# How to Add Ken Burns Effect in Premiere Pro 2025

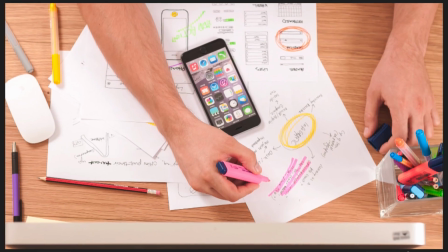[0:00]
Now let's start getting dynamic with our edit. We're going to add a little bit of movement into these images to re-engage our audience.
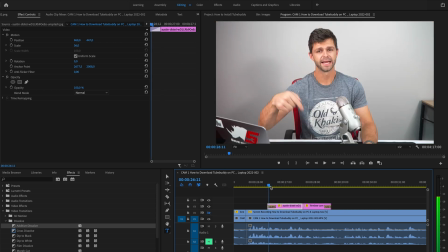[0:07]
So all we need to do is select the image that we're going to start manipulating, head to the beginning, and we're going to add keyframes by hitting this toggle animation.
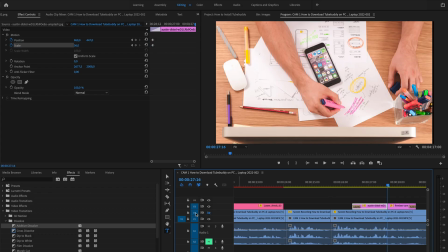[0:16]
And you'll see we have two keyframes created here. You can hit the down arrow and it'll scroll to the last frame of
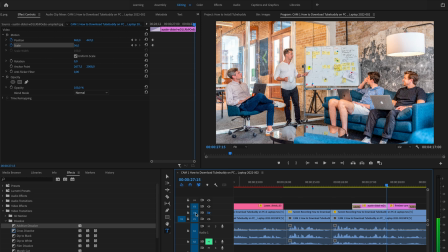[0:25]
our image and just go left one just to so you can preview where
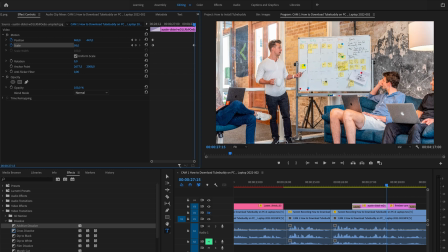[0:30]
we headed and we're going to zoom in to our image and
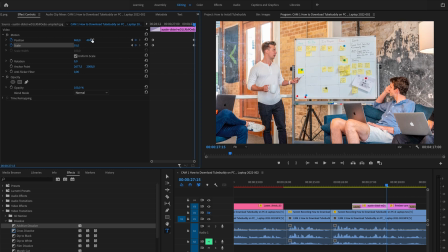[0:34]
we can move it a little bit up and this is called the Ken Burns effect so it kind of leans you into it and entices you into the image so let's have a look at that now you don't want it to be too much
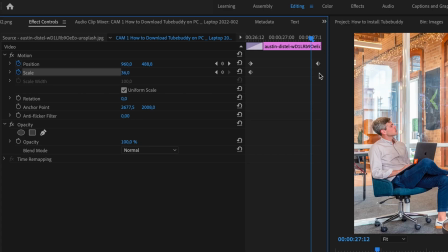[0:47]
so that's a bit fast so we can go back in here select the keyframe and remove that we just want it to be
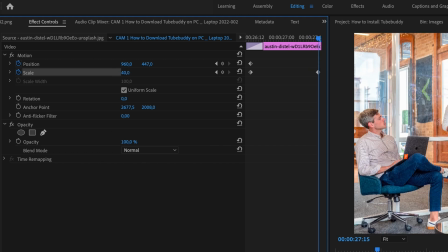[0:55]
a little bit more subtle so let's go to around 46 45
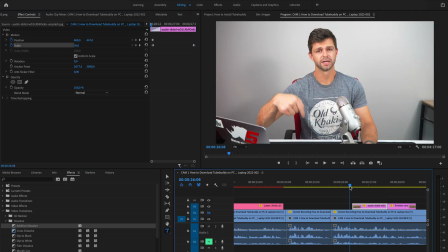[1:00]
and let's preview that still
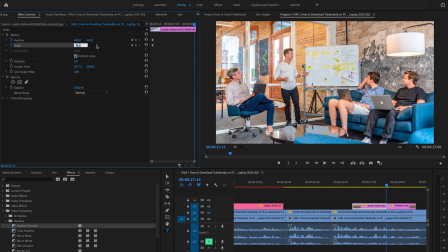[1:05]
a little bit fast so let's remove that now you just have to do this by feel let's go to 39 and let's play that out
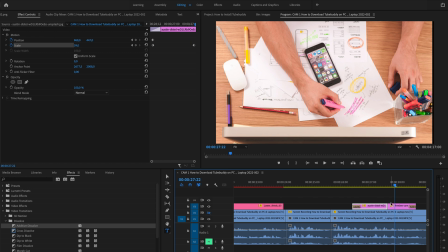[1:14]
that's a lot better so you can feel like it's moving in there you don't want it to be too abrupt what i'm going to do for this one just to test it out is drag that out and we're going to start zoomed in on this image and zoom out so let's go to
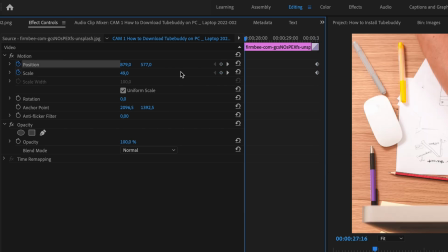[1:28]
the end to start put in those key frames by toggling that animation up arrow to go to the start and we're going to zoom in let's go to 55
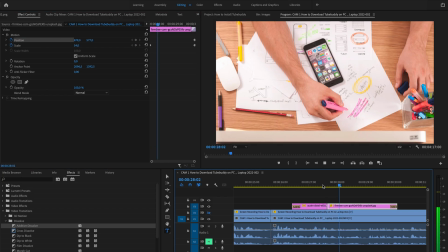[1:37]
and let's watch that back and you can see how that smooth slow movement is really really getting you engaged and it adds so much
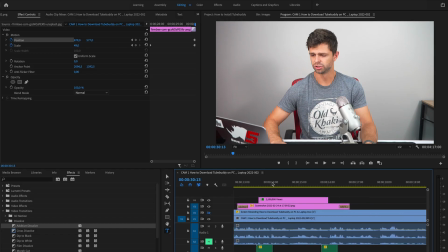[1:46]
more to the image so let's add it to that first screenshot that we added of our youtube analytics we're going to add a zoom in so let's go to the start and we're going to add those key frames toggle that animation you can see the two key frames have been created down arrow
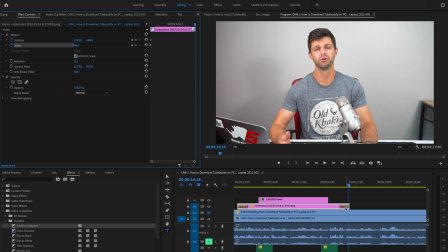[2:04]
to get to the end and one back now it's hard when this additive dissolvers here you can't really see what it's doing so let's just go a few
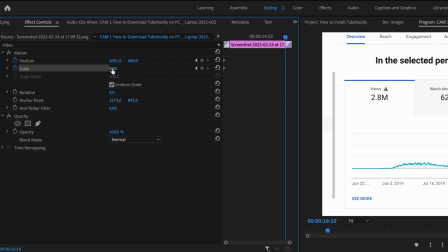[2:12]
frames back so we can see what we are zooming into and all we want to do is just zoom in a little bit and we actually want to zoom into this 2.8 million to kind of pull focus onto there so I'm going to start moving that a little bit across so
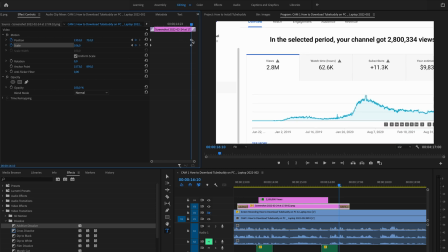[2:29]
it kind of draws us into there and then what I want to do is pull those keyframes to the end where this additive dissolvers so all
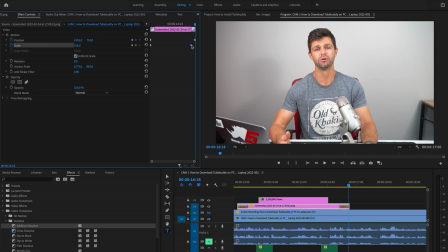[2:38]
we need to do is grab those keyframes drag them to the end there and that'll just give us a bit more space breathing room to zoom let's check how that looks that's
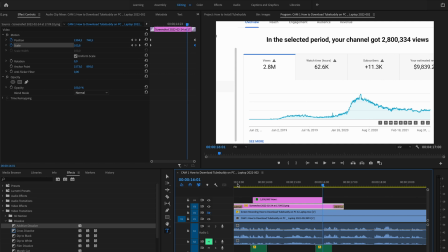[2:50]
really cool so we're drawing people into that figure of the views and the text is also emphasizing exactly how that Ken Burns effect is working and that's a great way to make the images that you add as b-roll a lot more dynamic inside of your edit